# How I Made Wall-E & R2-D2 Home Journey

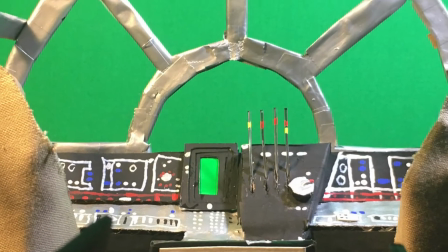[4:06]
They don't actually do anything, they're just meant to add more detail to the sets, as well as something for the characters to interact with.
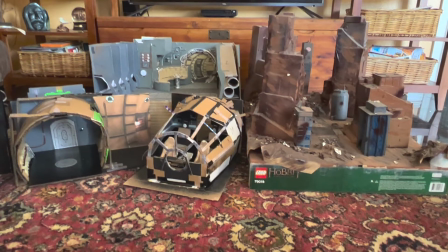[4:12]
After all of that, the set is considered finished. Whew, finally finished all these sets I built for my movie over the past 2 years.
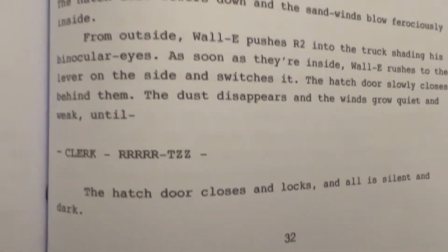[4:19]
Glad I don't need to build another one. Alright, let's see what the next scene is. Aw, shit.
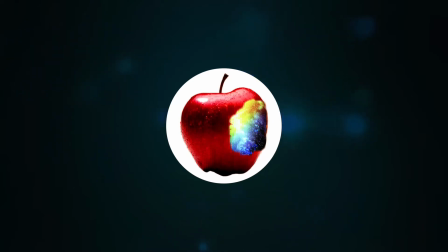[4:25]
Now before any animation can be done, I still need the voices for these characters. Because I do this all by myself, I of course do all of the voice acting.
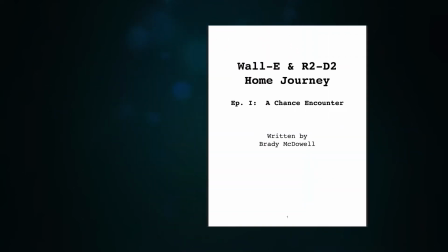[4:34]
Reading off the scripts I have written, I record all my lines on a Toner TC-777 USB microphone,
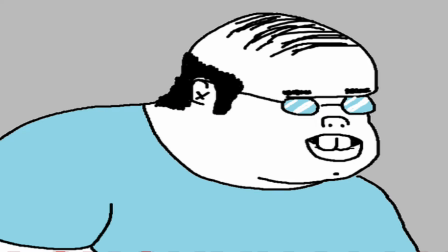[4:40]
and unlike a professional audio artist, I cut, assemble, and edit all my lines in Final Cut Pro.
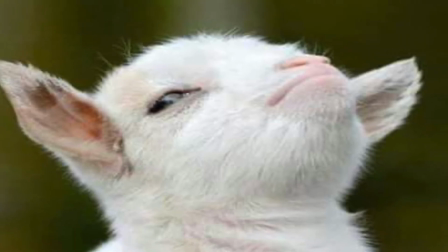[4:46]
I know, I'm so not like other audio editors. Please think I'm cool.
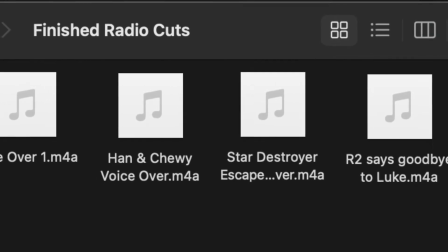[4:51]
After the lines have been assembled into a radio cut, I export it into an audio file. With my new full audio of all the edited lines together,
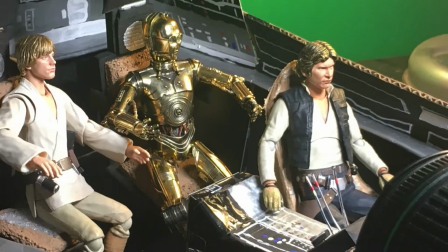[4:58]
it is finally time to start the stop motion animation.
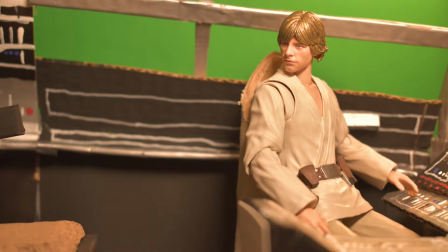[5:07]
Just behind building the sets, animating is the second hardest and most time-consuming part of making this episode.
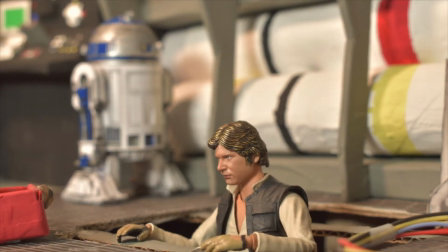[5:14]
It is because of how tedious it is that I originally wanted to film the scenes with people in live action to cut the production time in half.
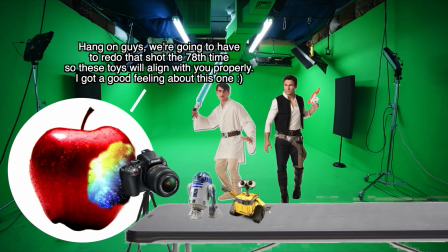[5:21]
But since I couldn't find any actors or figure out how I would mesh the live action and animation decently, I resorted to making it all animated.
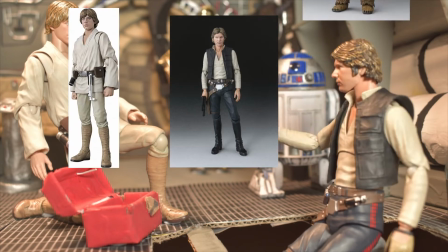[5:29]
I animate using a combination of different figures. For Han, Luke, and Chewbacca, I use the Bandai SH Figure Arts action figures as they are the most
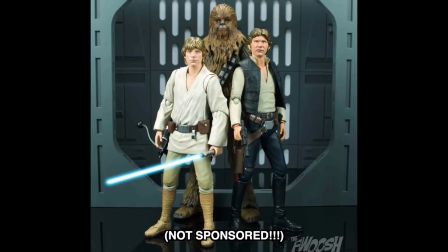[5:37]
well-articulated and accurately sculpted and painted representations of the original actors. Even if they are a bit creepy looking.
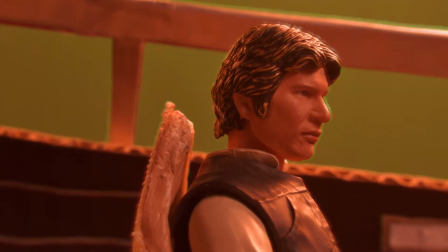[5:44] Don't worry about that, we'll fix it! But we won't be able to if you just stand here and let them tear us to pieces!
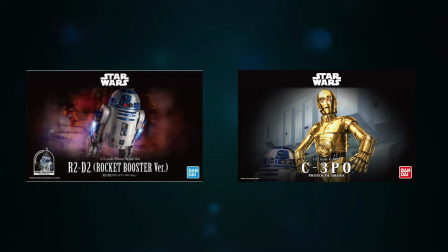[5:50]
Meanwhile, I use the Bandai model kits for R2-D2 and C-3PO.
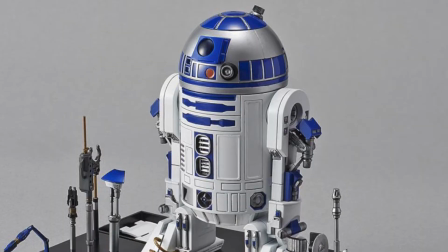[5:53]
For R2, I specifically use the rocket booster version, as that's the kit with most of the gadgets and tools he uses in the movies.
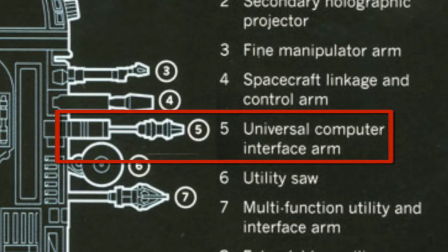[6:00]
Such as his iconic Universal Computer Interface arm, his spy camera, and his rocket boosters.
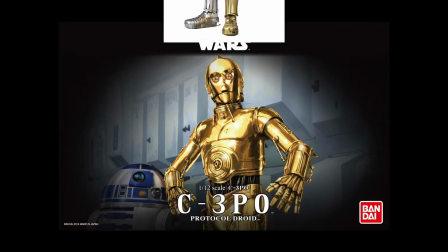[6:09]
As for C-3PO, well, he's shiny. Like, really shiny.
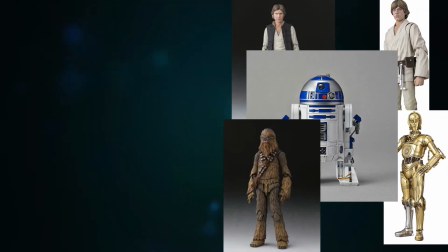[6:15]
Like, wow, you can really spot the green screen on him. With all the characters assembled, I proceed with animating on Dragon Frame at 15 frames per second using a Nikon camera.
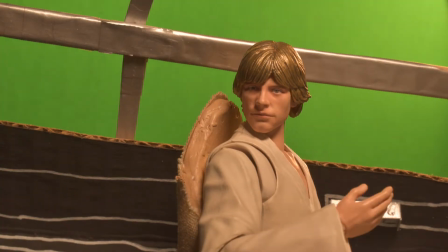[6:23]
You'll notice a lot of the animation consists of slight movements of the arms and head, with a lot of still freeze frames in between.
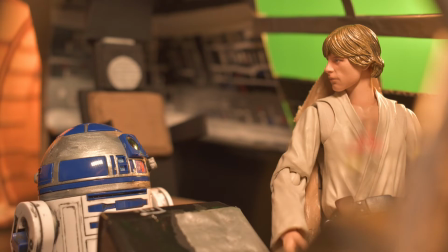[6:30]
Being a novice animator, this is a technique that helps ease the animation process.
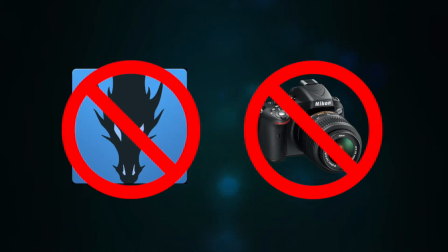[6:34]
In the beginning, I actually didn't animate with Dragon Frame or an Nikon camera, but instead used my iPhone on a crappy stop-motion app.
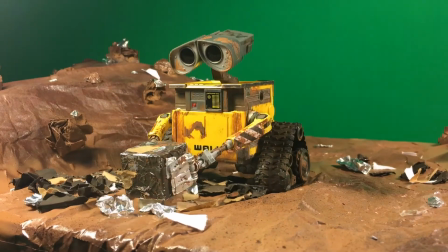[6:41]
That's how the Wall-E opening in Part 1 was animated.
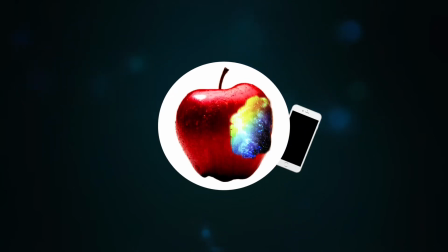[6:44]
However, it became apparent that animating on a phone was tedious, the app I was using was absolutely horrendous,
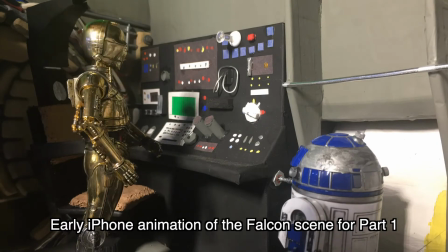[6:50]
and the animations themselves came out way too janky and rough to be usable.
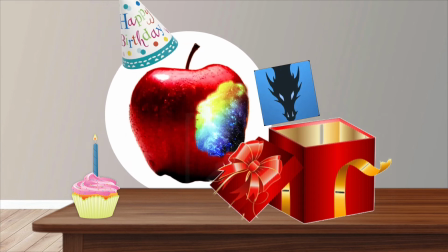[6:54]
So on my birthday, I switched to Dragon Frame, got the Nikon camera, and reanimated all the scenes there.
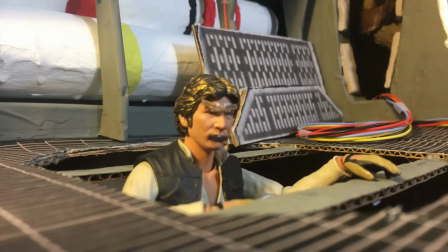[7:00]
Except for the Wall-E opening, I'm saving that for later. It was in the iPhone era that I was animating the characters with cutout mouths syncing with the words the characters were saying.
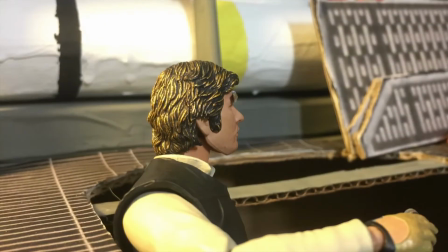[7:09] Good. I could use some good news right now.
But not only did that impede my animation process, it also just really didn't look good at all.
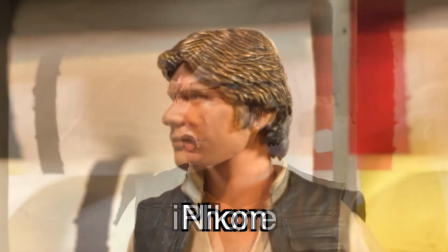[7:17]
So when I switched to Nikon, I scrapped the mouths and went with the characters going mouthless, basically.
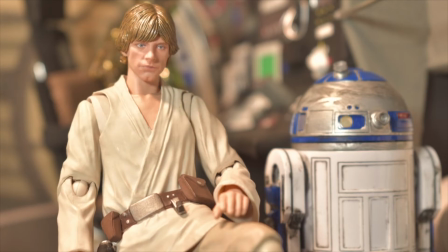[7:22]
To compensate for the lack of lip syncing, I had the characters incorporate exaggerated body movements such as waving their arms and tilting their heads to punctuate their lines.
I can't contact the rebel base. The computer won't let me send out a signal.
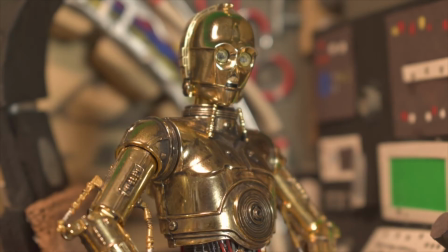[7:34]
They're simple, minor additions, but it helps keep the characters somewhat alive and expressing their emotions.
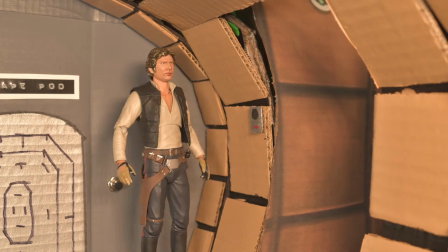[7:40]
The animation gets really tricky when the characters are standing up, especially in a tight space like the cockpit.
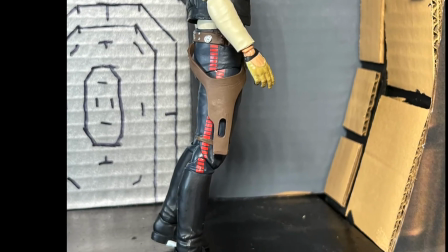[7:45]
To prop them up, I attach blue text to their feet and stick them onto the floor.
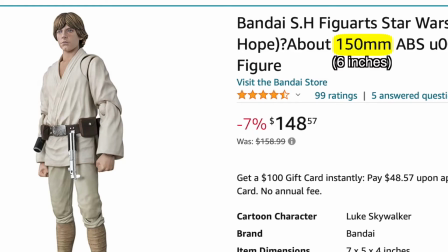[7:50]
The results are hit or miss. Because the figures are really small, and also because I really don't like the screwing them to the floor method, fight me.
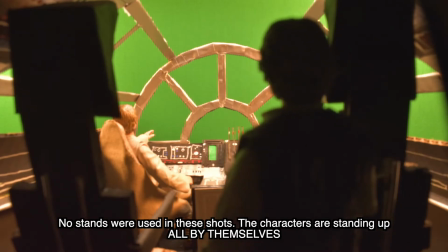[7:58]
I have to constantly battle making sure that they stay in place and not fall down. Otherwise, I have to reanimate the whole scene all over again. This happened on multiple occasions.